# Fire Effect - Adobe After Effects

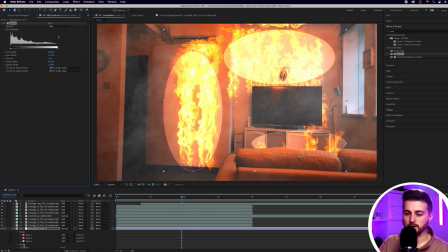[12:19]
And then I'm just going to go into all of those masks
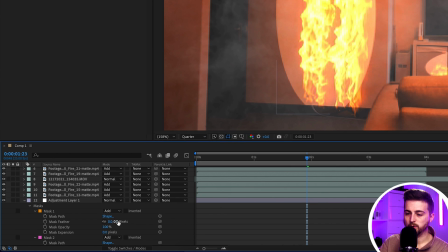[12:23]
and I'm just going to increase the mask feather all the way up to the point where we can no longer see that hard edge.
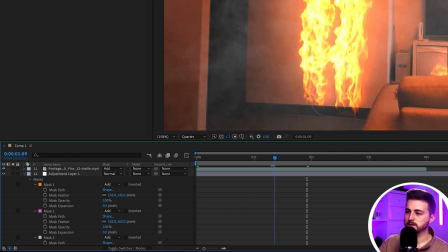[12:30]
So that's about 150 in this example. So as you can see, that is how that is now looking, but I'm just going to go into that adjustment layer.
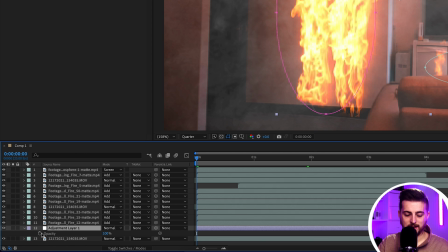[12:39]
We'll press T on the keyboard to load opacity. Then I'm going to select option, hold option on the keyboard, select opacity. So select the stopwatch icon. And we're going to add in the expression wiggle, open bracket, 5,20, close bracket. And that's just going to fluctuate the brightness of that adjustment layer over time. So it's not a constant brightness, it's constantly flickering over time.
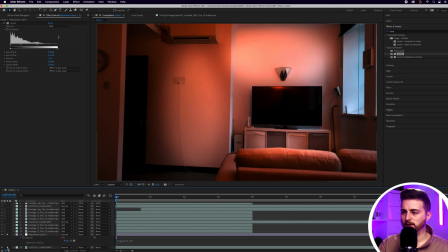[13:05]
If I just solo the adjustment layer and the background layer, you'll see this is what those adjustment layers are doing. You can see there's that really intense flickering effect coming from those.
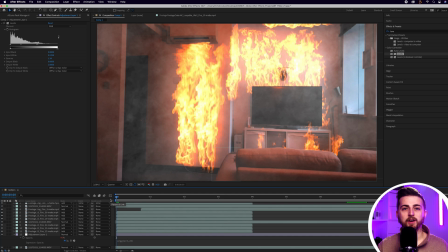[13:16]
So even though we've got flickering in the original footage, having that flickering coming in on that adjustment layer is going to adjust everything else within the scene.
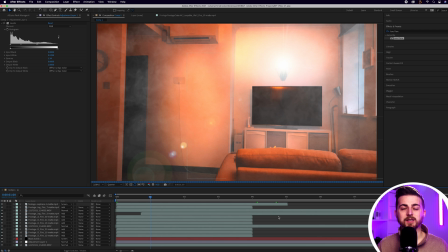[13:24]
And then of course you can add an extra layer of drama onto this and add just a little bit of a handheld camera shake.
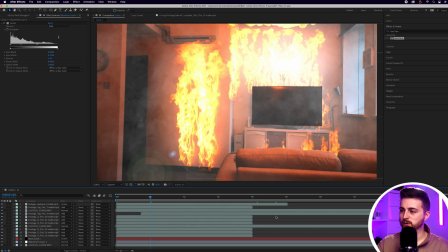[13:30]
And in order to do that, we just want to select all of the layers.
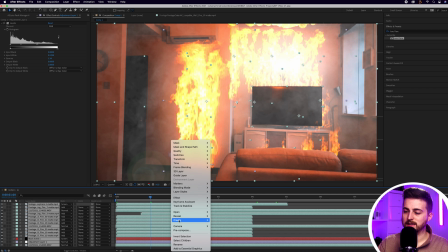[13:33]
So we'll go Command and A. We'll right click, select Precompose, and we'll call this Fire Precomp.
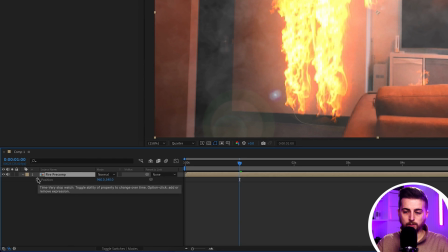[13:43]
Then we're just going to go into Position. Again, we're going to hold option, select the stopwatch icon, and we'll type out the expression wiggle,
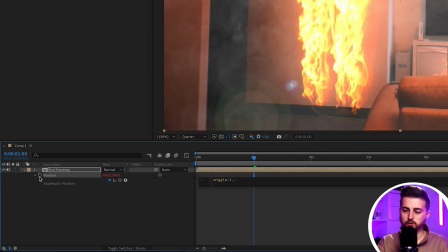[13:52]
open bracket, 3,20. Close those down again. And then that is just going to add some basic handheld camera movement into this.
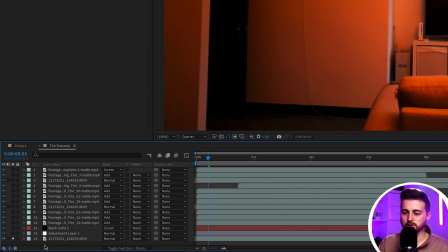[14:03]
If I just go into the fire precomp and I only solo the original background layer, you can see this is how that is going to look.
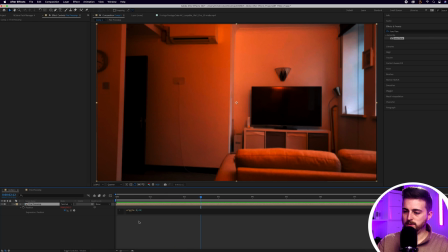[14:10]
So you can dial this down or you can dial this up as much as you want. Essentially, the higher the number, the more intense the effect is going to be. So obviously, if I went for 20,50, this would be very intense.
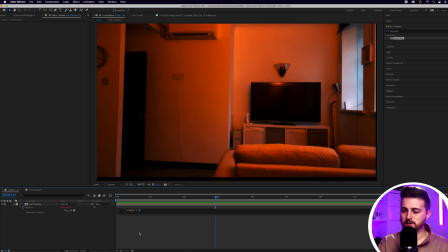[14:25]
So I think somewhere around 210, 215 should give us a realistic handheld camera movement effect.
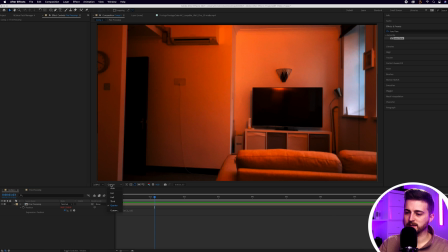[14:33]
Of course, though, the problem is we are going to see the edge of the frame. As you can see, if I pull the quality up to full, you can see we're catching the top of that frame there. So this is where I can just go into effects and presets, search for motion tile.
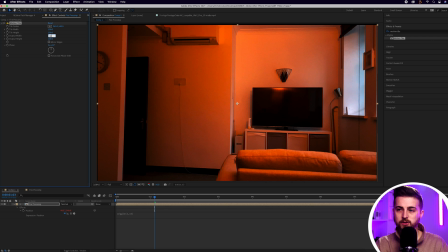[14:46]
We'll drop that on and we'll change the output width to 300. the output height to 300, and we can just select mirror edges. And as you can see, it's just going to fill in the edges of the frame with a mirror of our composition.
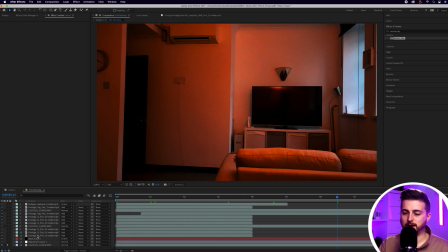[15:00]
So if we just go back into our main Fire pre-comp and we make sure that the bottom layer is not soloed anymore,
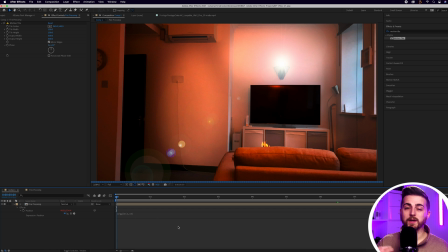[15:06]
so all layers are on, we can just go back to our main composition. We can render this out, play this back, and you'll notice you've got this really awesome fire effect.
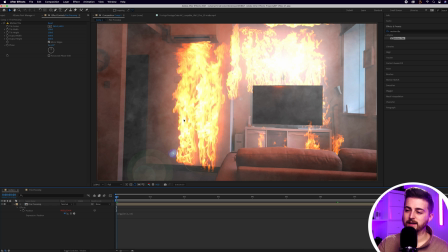[15:15]
Now, if this was my example, I would go back in and I would just add a few more fire assets, maybe add one more into the floor down here, maybe add another bit of falling debris in the foreground here. But you can dial this up or tone this down as much as you want. It's completely up to you.
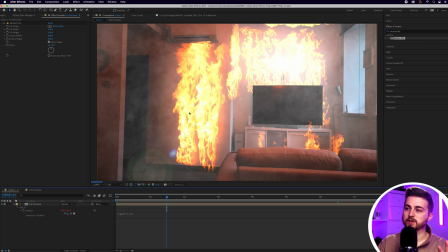[15:31]
But generally, I would say just adding in this extra layer of smoke on top of the effect really helps to just tie everything together. So make sure when you're doing this effect not to neglect the smoke. Yes, when you're doing a house fire effect, you need to think about the fire. But when there's fire, there's also smoke. So just adding in this layer of smoke really just ties the whole scene together. So there you go. That is how you create a house fire effect inside of Adobe After Effects. So thank you ever so much for watching this video. I really do appreciate your support, and hopefully I will see you on the next video. See you there.